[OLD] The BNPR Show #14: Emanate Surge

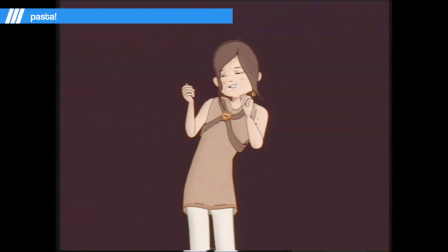[8:24]
When we first saw this animation by Pasta on BNPR Discord server, we couldn't believe our eyes.
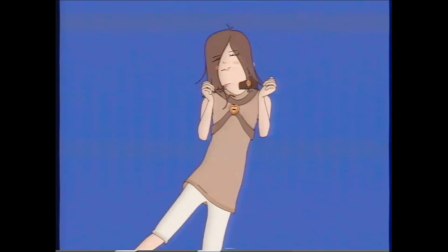[8:31]
It feels nothing like a 3D render. There are 4 parts to make this render feel 2D. First, the animation is frame by frame, without any interpolation. Second, the face and the hair are a grease pencil sketch.
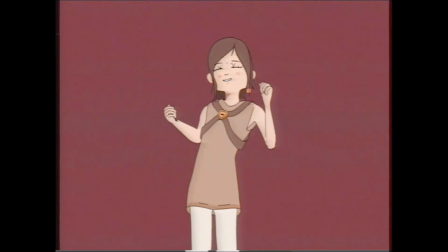[8:48]
Since we focus more on the face, this distracts us from seeing the 3D model, which is everything else.
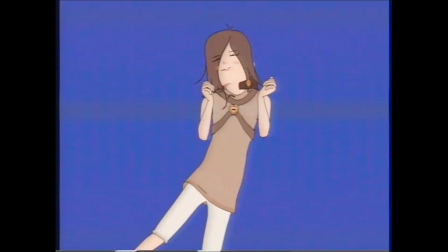[8:55]
Third, we can see all the human errors everywhere in the animation. These errors remove the CG feel. The muted colors and the old VHS artifacts sold the animation as a hand-drawn nostalgic piece.
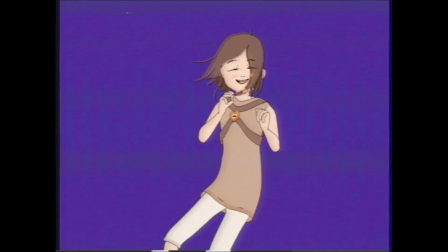[9:10]
I would say this animation is the pinnacle of NPR animation. Great work, Pasta!
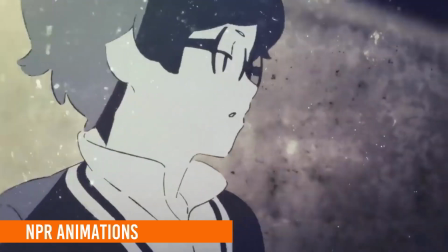[9:16]
Snow Silver is a music video for the vocal Eve. The snow sliding scene is entirely done in Blender.
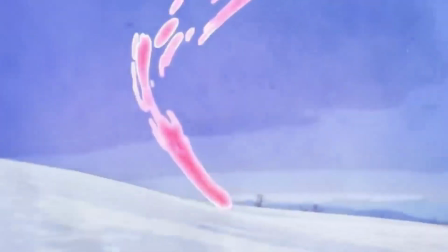[9:24]
It contains all the elements in 3D and hand-drawn animation, plus the scene bends.
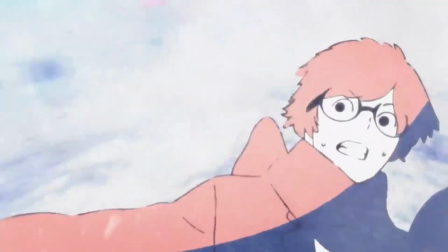[9:31]
You can see the projection mapping work in a tweet posted by @PancakeLab.
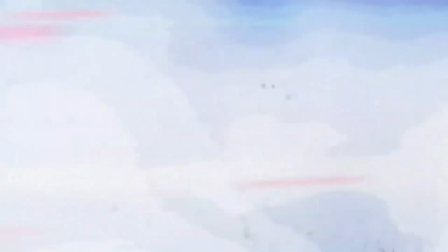[9:36]
The shots are quite complex to plan. Brilliant work.
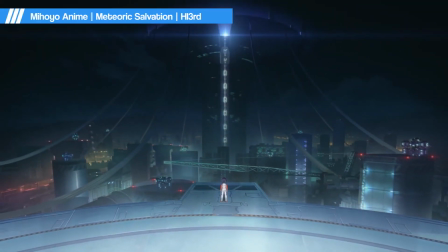[9:41]
The MiHoYo anime team is at it again with an animated short, Meteoric Salvation for Honkai Impact 3rd.
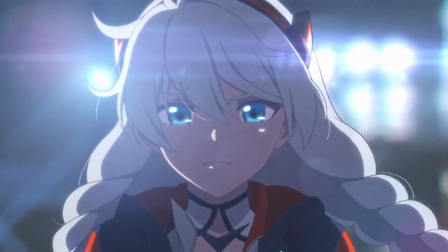[9:48]
Wow, that's a mouthful. What's awesome in this animation? The camera work is very well done.
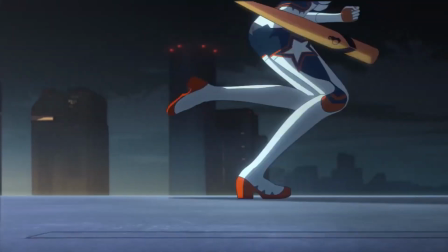[9:54]
Every camera movement feels like a frame in a manga. The fact that the movement and cuts flow so well means a ton of work and planning have gone into them.
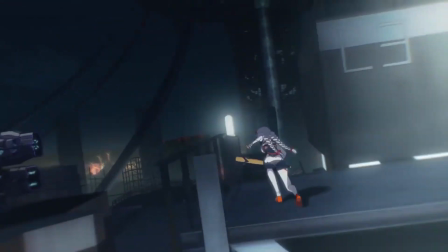[10:03]
Go watch it if you haven't. For those of you who want to learn the camera animation, please watch it in slow motion.
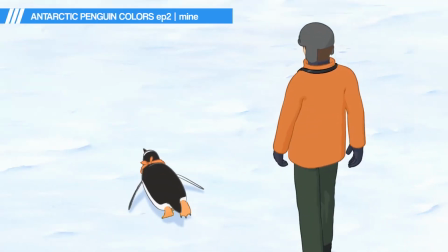[10:11]
And now, if you want to chill out, the second episode of Penguin Colors by Mine is now available.
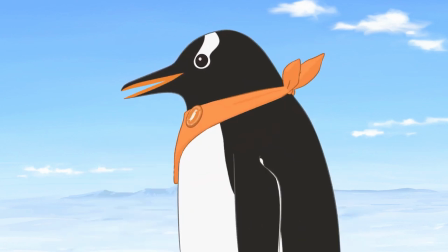[10:17]
It consists of many animated shorts combined to show the life of penguins.
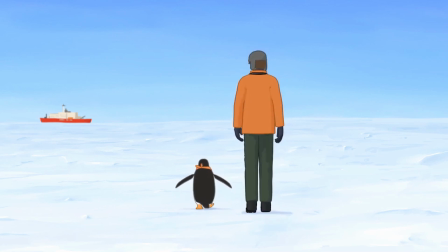[10:22]
We won't show much since we don't want to spoil it for you. We have a few more bonus NPR animations in the show notes, so go check them out.
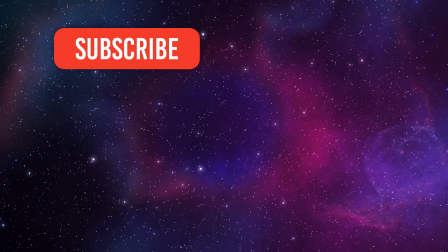[10:32]
That seems to be it for this show. If you want more, we have plenty more in the show notes.
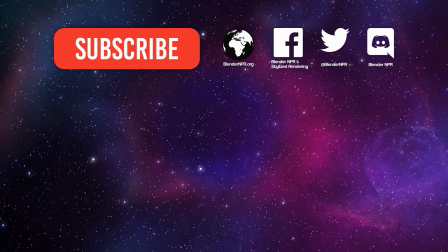[10:37]
Link to that in the video description. Please subscribe if you have not. You can find us in these places as well. These are the awesome people funding the creation of this show.
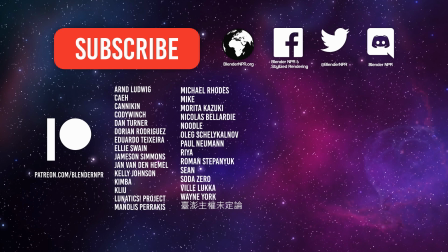[10:49]
Thanks again for keeping the show running for everyone. Before we go, one last question. How will you utilize the Abnormal add-on?